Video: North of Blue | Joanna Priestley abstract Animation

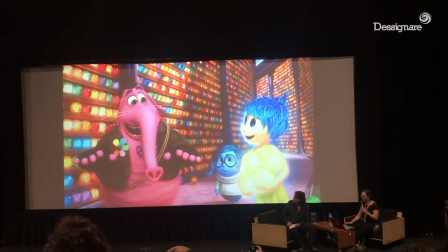[8:16]
They're losing this opportunity to add more emotion to their film.
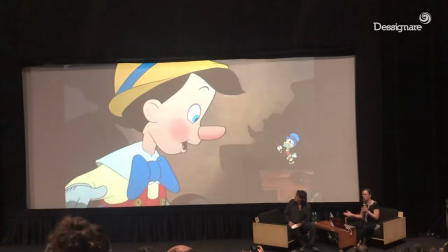[8:24]
So now compare those to this image from Pinocchio. That background only has like two shades of brown.
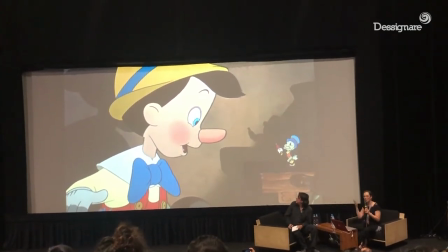[8:38]
But you can see how much depth and emotion there is in that image.
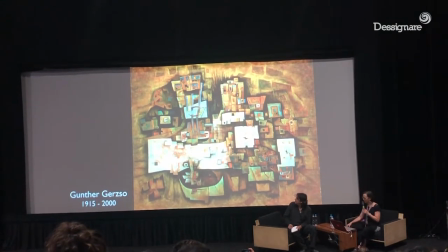[8:47]
Which, of course, reminds me of his Gerzo painting from 1948. Very,
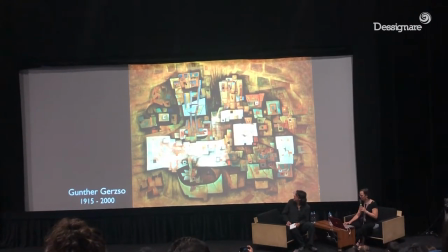[8:56]
very elegant palette.
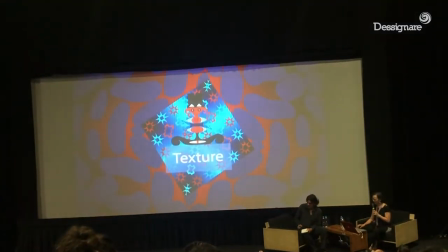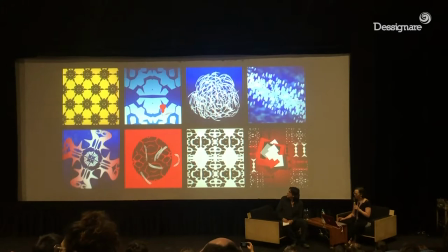[9:05]
texture. North of Blue is completely filled with texture.
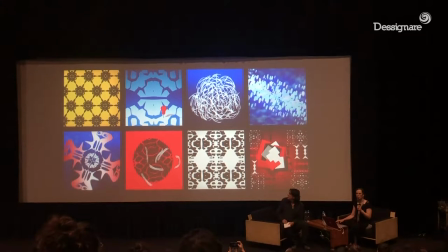[9:14]
It was started in the far north in the Yukon next to the Arctic Circle.
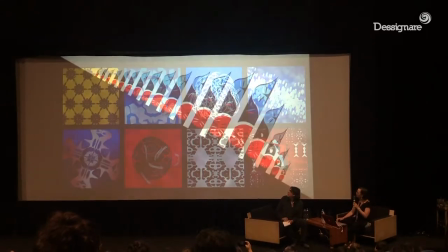[9:24]
So the film was filled with many textures and patterns of ice and snow.
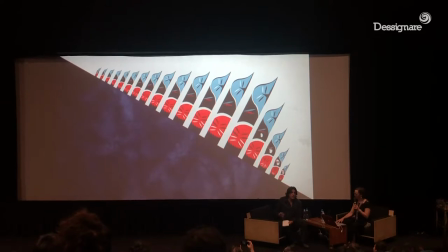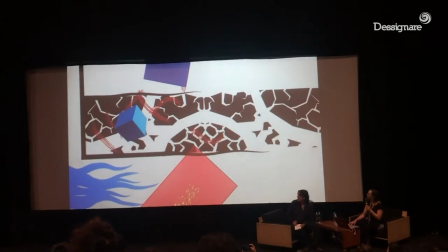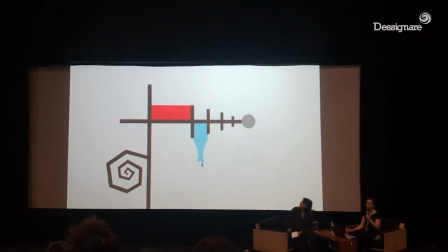[9:39]
And there's another way to add texture is to doing additional
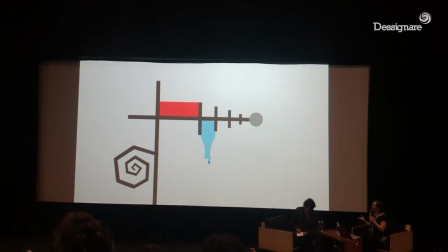[9:44]
texture and shadows in After Effects, after animating.
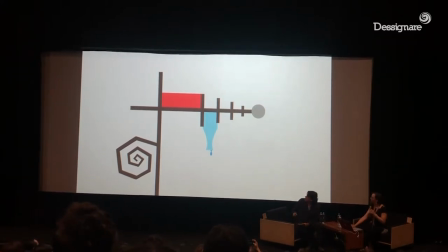[9:50]
La otra manera de añadir texturas es haciendo texturas adicionales con After Effects después de haber hecho animación.
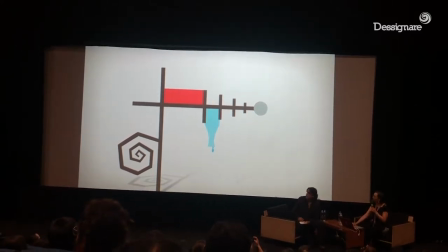[9:58]
So I asked my friend Brian to do that and you can see the difference here.
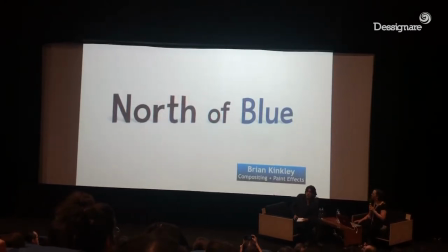[10:07]
It adds so much. He also created the wonderful title sequence for the film. So you see the slight tilt rack of the letters.
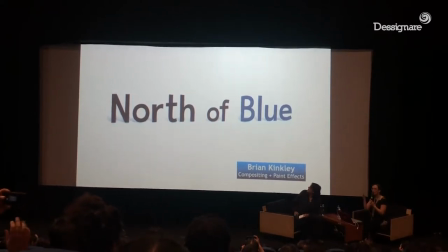[10:23]
And you see on some of the letters, I see like a very soft, out of focus edge. Pueden ver que en algunas de las letras tienen bordes que están ligeramente fuera de foco.
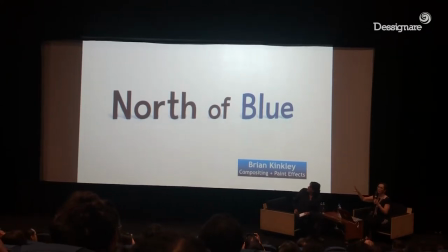[10:37]
And then you see the faint reflection of all the letters below the letters. Y pueden ver el reflejo muy vago que tienen todas las letras en su parte inferior.
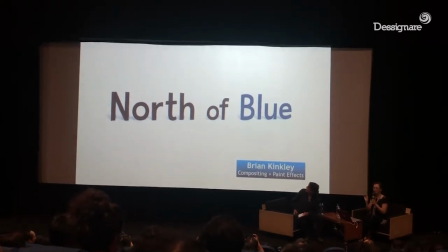[10:46]
I love that he pays such close attention to all those incredible little details.
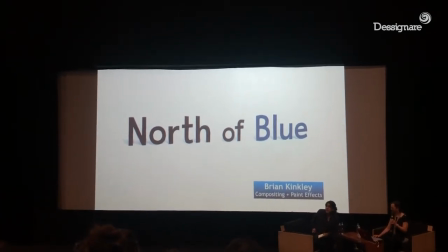[10:51]
Me encanta que le preste tanta atención a todos esos detalles tan pequeños, tan increíbles.
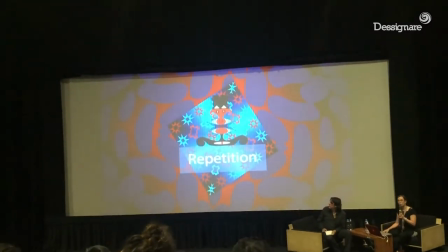[10:57]
A major organizational tool of North of Blue is the use of repetition.
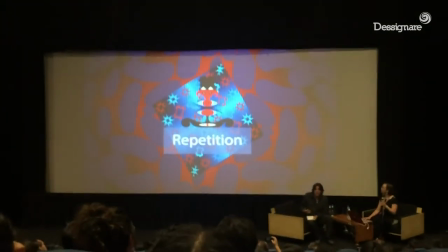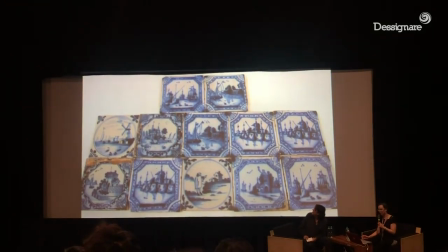[11:07]
When I began working in a blue and white palette, I researched Delftware.
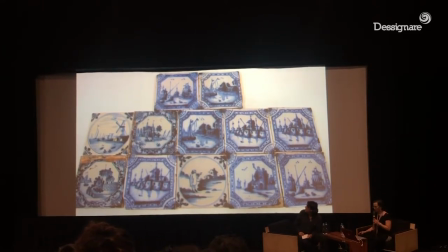[11:21]
I've always really loved this blue and white tin glaze pottery that's been made in the Netherlands since 1950.
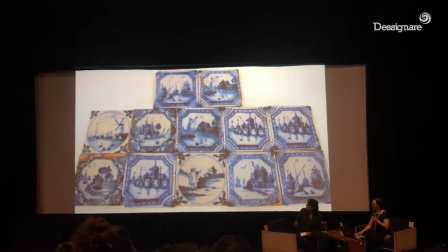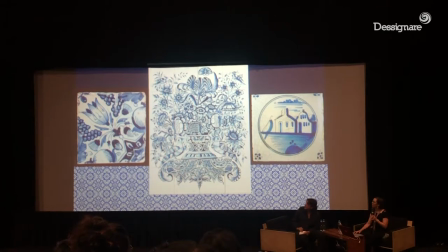[11:40]
It's still being made today, and doesn't it remind you of the pottery from Puebla?
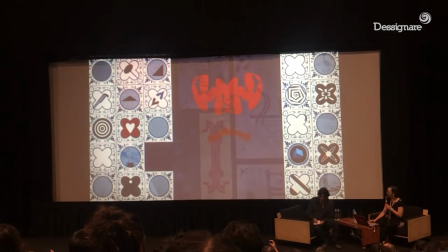[11:52]
Tally became one of the most important ways of organizing the compositions in North of Blue.
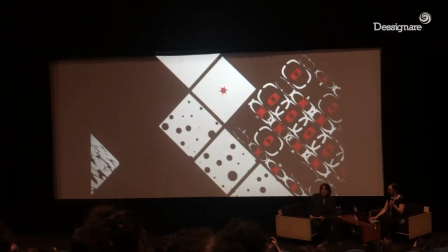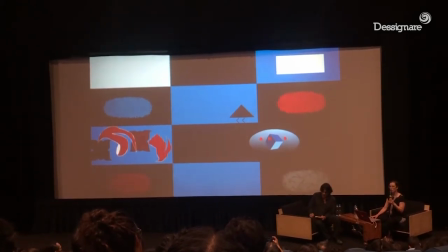[12:06]
When you repeat a motif like that, people start looking for it.
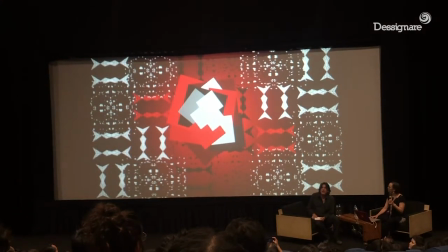[12:10]
It creates a sense of anticipation and makes viewers feel more comfortable. Crea un sentido de anticipación y hace que el espectador se sienta más cómodo.